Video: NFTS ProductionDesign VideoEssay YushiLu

Unlike the traditional staircase,
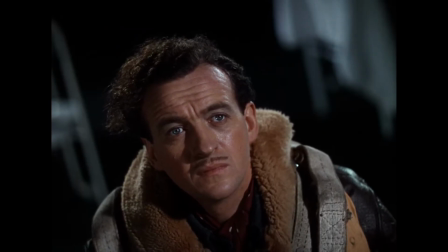this structure was designed as a vast moving escalator that connected the earth world and afterlife.
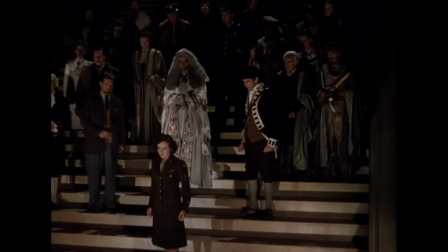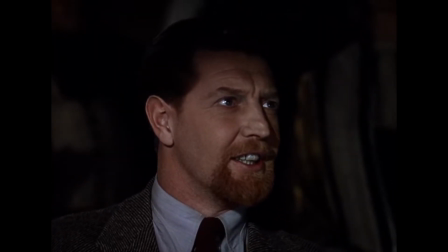Yes, Mr. Fowler, nothing is stronger than the law in the universe, but on Earth, nothing is stronger than love.
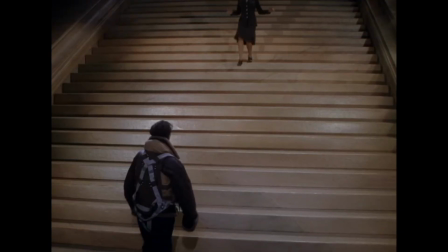It was a great set, and it cost £145,000, which was a lot in those days, 50 years ago.
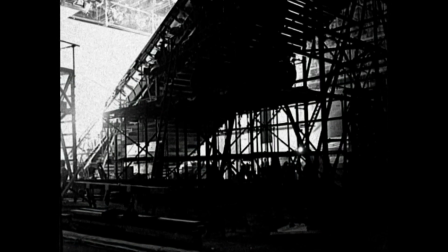And the great thing about it was that it actually moved, and it was quite silent, which was amazing.
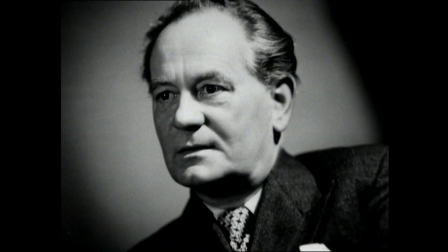The set was constructed in Dunham Studio in the United Kingdom and measured over 30 meters length.
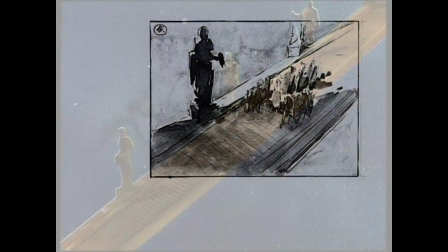The staircase appears smooth, symmetrical, and almost abstract.
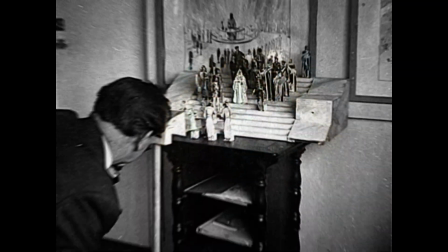Its design avoids ornament in detail and emphasizes the scale and rhythm.
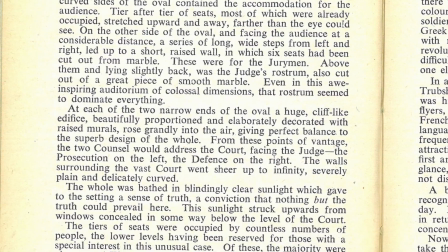Fortunately, from the book that my tutor Moira Tate lent me, I can see more details of the making of this staircase.
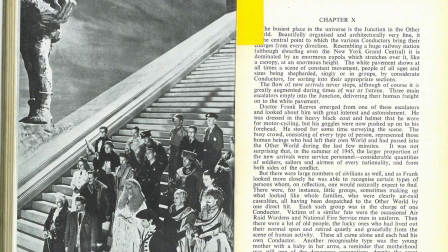The production designer Alfred Joner created a monumental moving escalator.
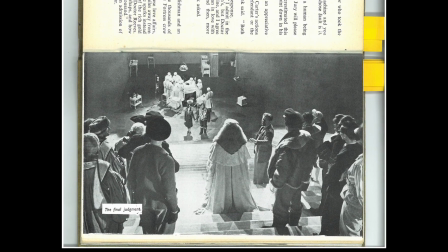They call it Atheo. This structure was built as a large-scale set inside of studio,
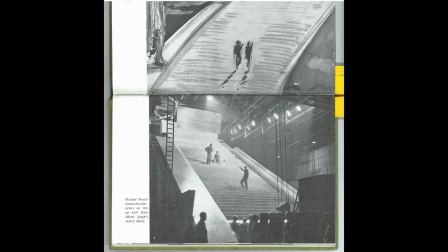allowing full control over lighting, camera movement, and spatial composition.
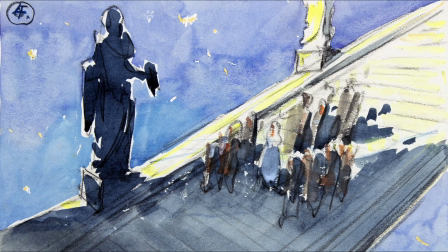Atheo had 106 steps, each 20 feet wide.
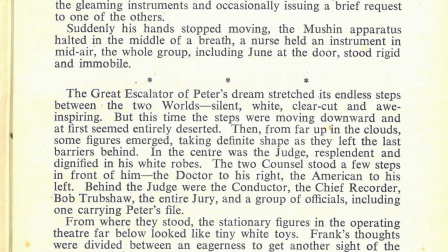And in the dream of our main character,
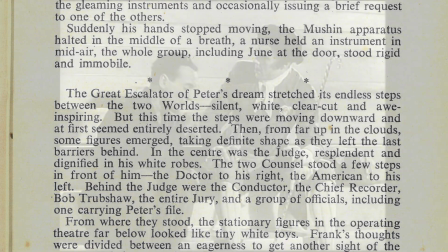the art department constructed a massive statue of historical human being alongside the escalator.
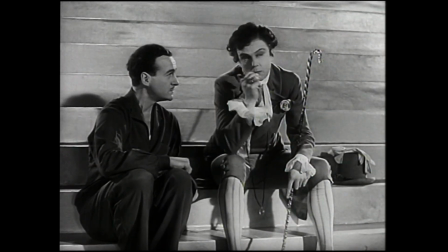They were finishing each single of them with a rock looking,
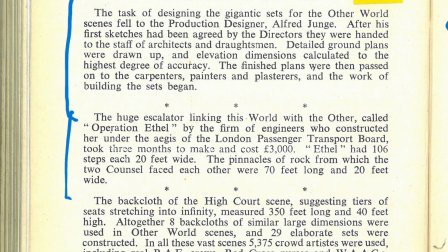efficiently representing each statue is staying in the endless historical time section while they're traveling upward.
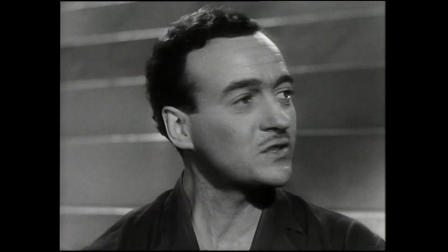From a design perspective, the decision to construct the staircase
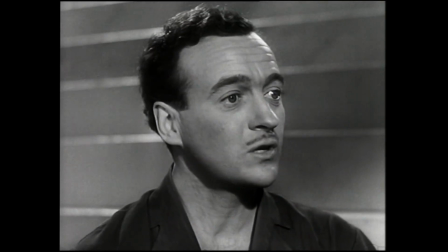as a continuous moving structure offers several advantages.
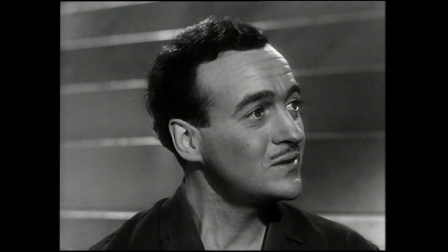Firstly, it eliminates the physical effort of climbing.
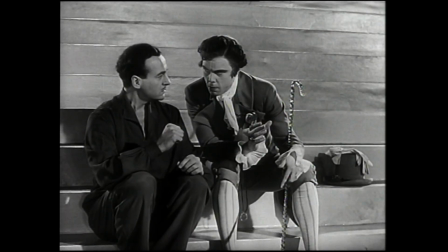Characters do not actively ascend. Instead, they are carried upward by the staircase.
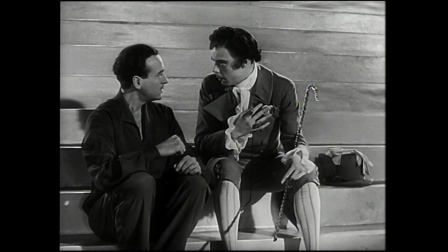This transforms movement into something passive, almost predicament,
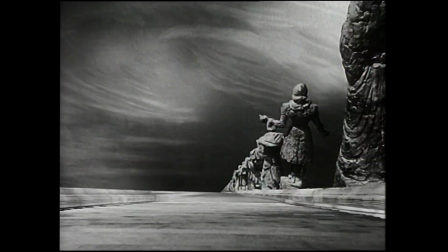reinforcing the film theme of fate, judgment, and inevitability.
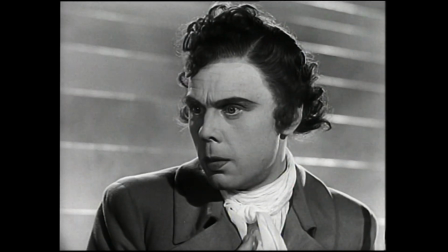Secondly, the smooth mechanical motions creates the consistent rhythm.
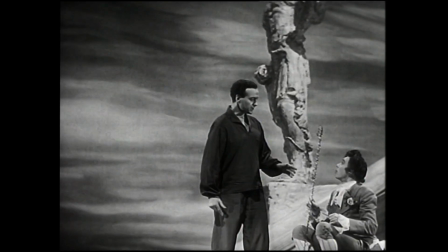This allows the camera to track alongside the character with stability,
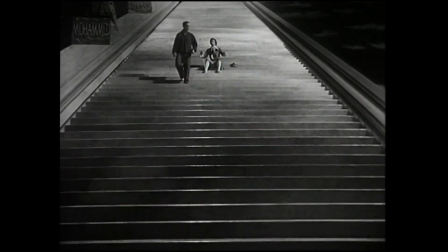producing long uninterrupted shots that enhance the sense of transition between the worlds.
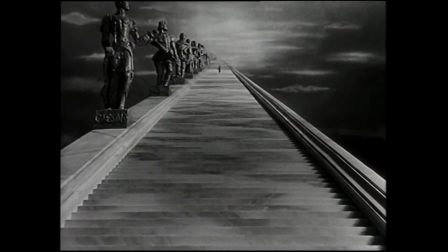Thirdly, the minimal and symmetrical design avoids historical or architectural specificity.
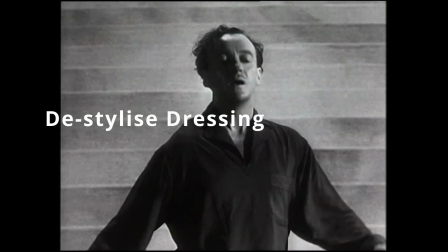The staircase does not belong any recognized cultural style.
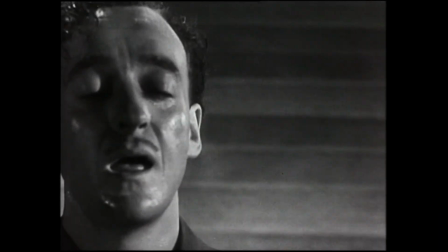Instead, it exists in an abstract, modern visual language,
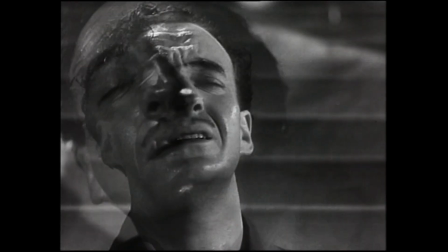making it a convincing bridge between the human world and afterlife.
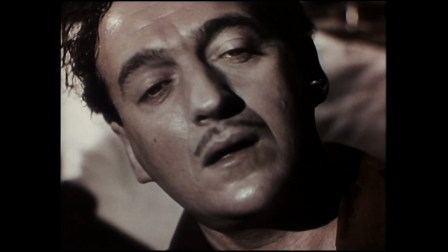More importantly,
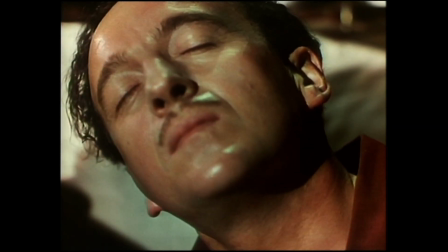the staircase functions as a spatial connector between the earthly world in the film,
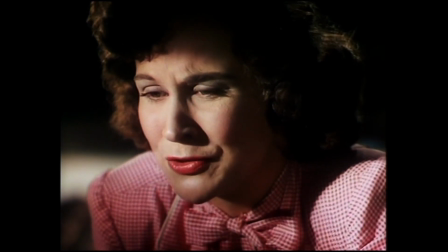which is very warm, texture, and realism,
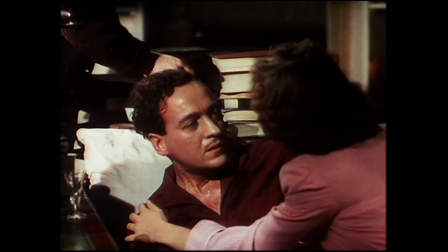while the afterlife is present in a more controlled, monochromatic, and idealized environment.
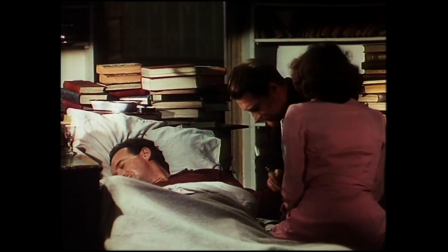The staircase became a threshold between these two organized pictures.
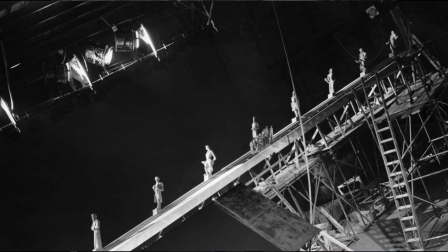From the story, we know when the characters step onto it, they are no longer fully standing on the ground of the human world,
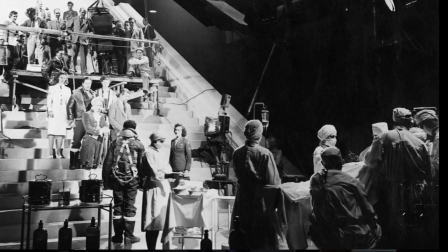but also not yet fully part of who have passed. These in-between situations
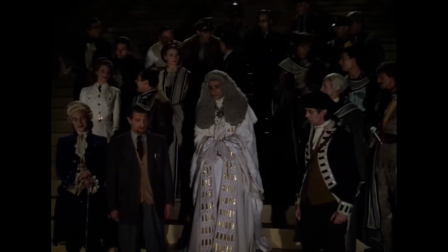transform the staircase into a liminal space and a transitional zone where identity,
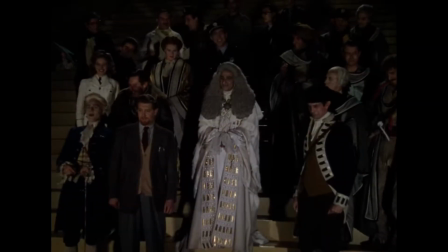fate, and judgment are negotiated with the story and the audience.
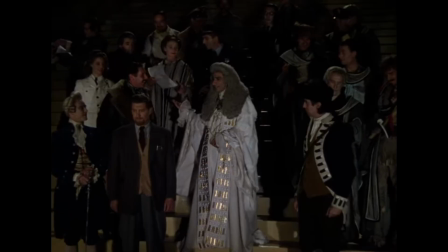In this sense, the staircase is not just a passage.
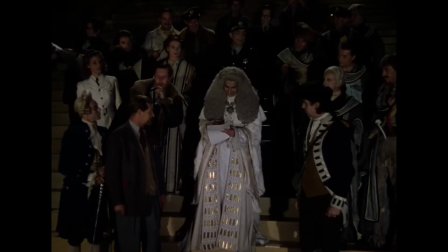It allows the story to unfold during the journey itself.
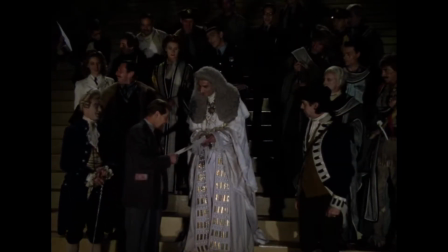The characters have conversations and they are making decisions.
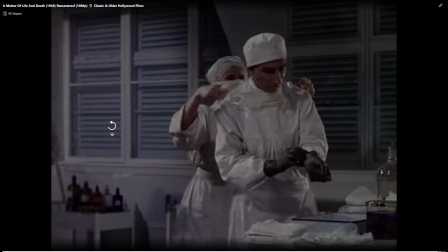Tensions were building through this action taking place on the staircase.
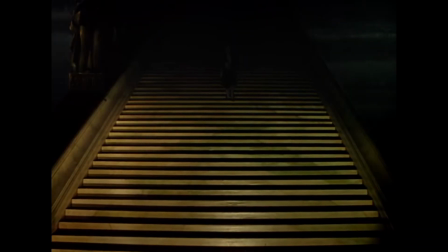I found that the staircase scene was not only a pause in the story time,
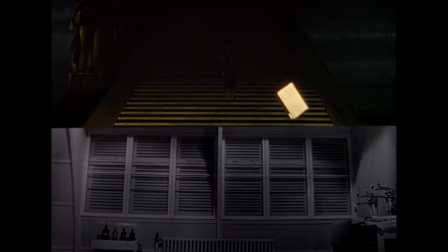it extended the time
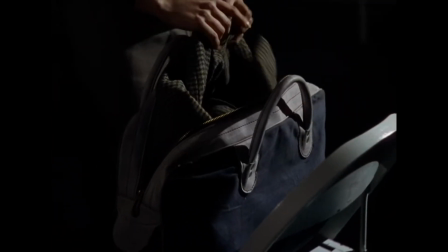and creating a visually suspended moment between the heaven and the human world.
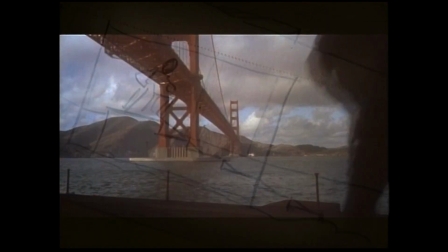The following film shows the method of making the staircase scene opposite from a certain perspective.
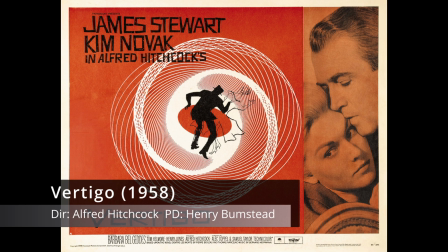In Vertigo, the element of the staircase became a fully psychological medium,
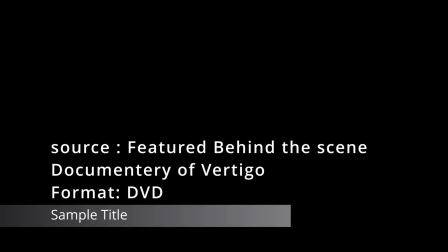and it provided a platform for chasing action.
Everything is a set.
Hitch liked working in the comfort of the stage, and he didn't like to shoot in real locations.
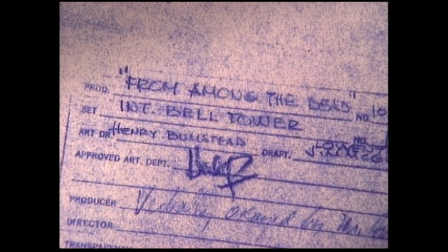Bumstead designed more than 50 individual sets for Vertigo,
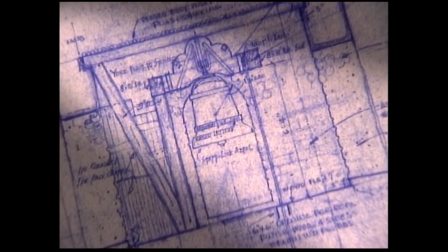including the interior of the Mission Bell Tower and the Bell Tower staircase, appearance in Catholic Church.
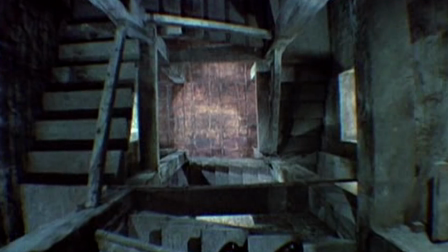In that sequence, Scotty took Madeline to the church, and they confessed their love for each other.
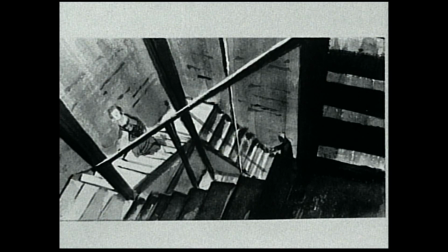But Madeline broke free from Scotty and ran to the bell tower, intending to commit suicide.
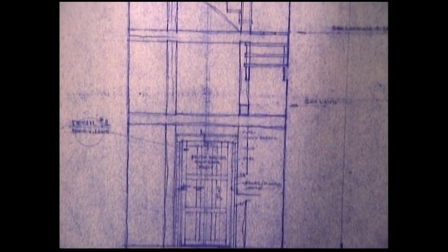Scotty chased after her, but the wave of dizziness caused by his fear of height delayed him.
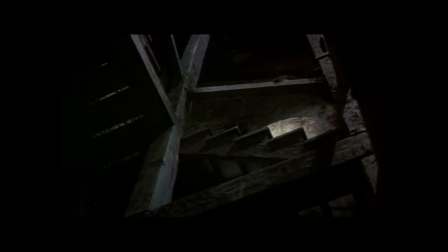Just as he was about to reach the top of the tower,
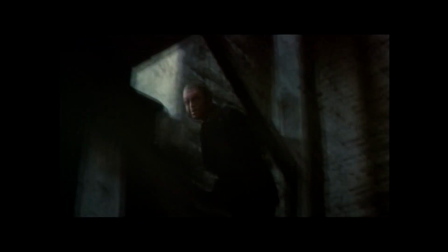Madeline's body flew out from the window, and Scotty's was devastated.
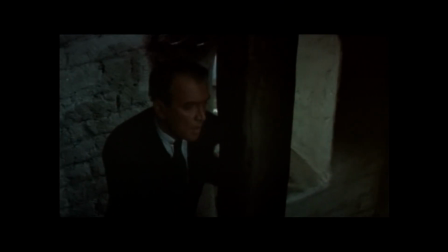In the reality, the real location did not contain such a tower interior,
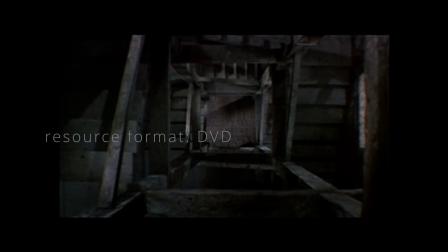which means the stairs was designed and constructed as a studio set to emphasize the height and the confinement.
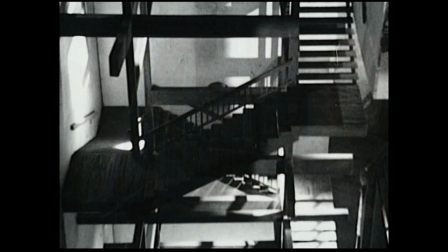The narrow steps and the circular movement force the
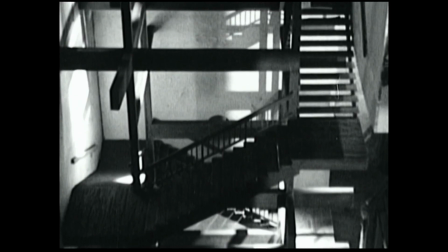character to climb higher and higher while the camera follows.
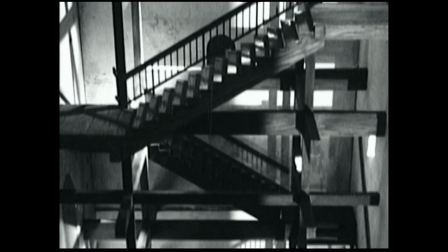The shot combine it with Hitchcock's favorite technique, using the dolly zoom.
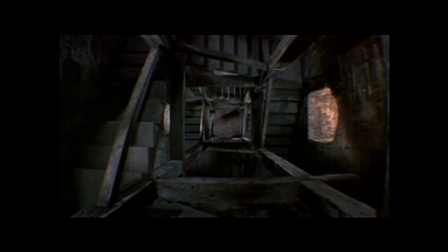Then the staircase transformed into a visual expression of the vertical itself. The staircase is not just an architectural element.
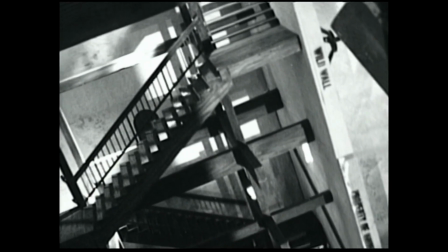It also became a mechanism for visualizing psychological instability.
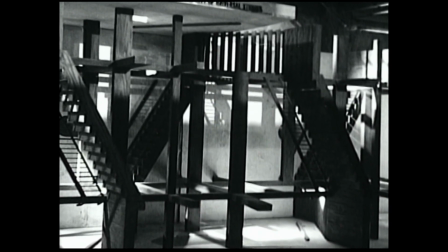To achieve this, they built a miniature of the chasing stairs, allowing the special effects shots.
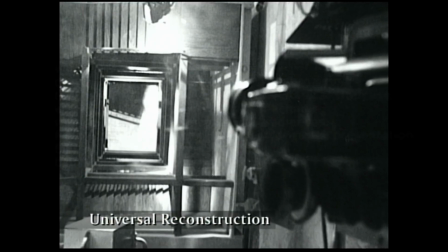It was filmed by special effects cameraman John Fulton to make the audience feel dizzy as the protagonist.
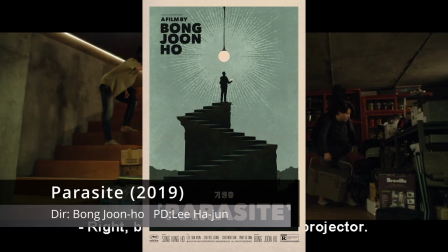In Parasite, the staircases structured the spatial logic of the entire house.
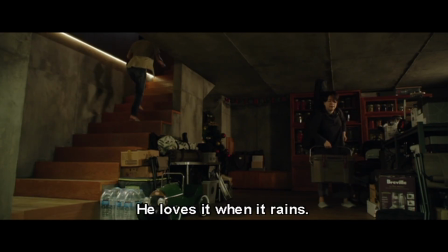Aware there are already amounts of analysis on this film,
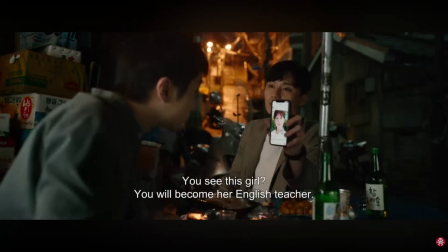I'm trying not to repeat the points that get much often discussed.
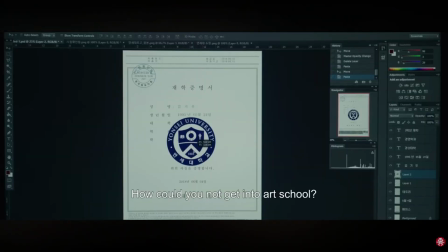I still want to pick up it as a modern case, because we couldn't really get away from it when we talk about the stairs.
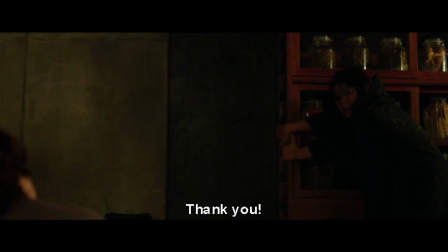Not only the narrator uses the stair as a conveyor belt between the social class,
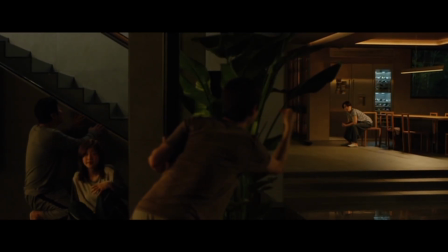but also for the in-detailed design of the stairs with the minimalist style.
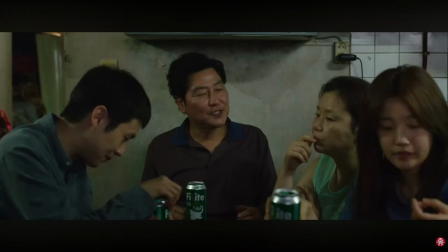The story follows a poor family living in a cramped basement.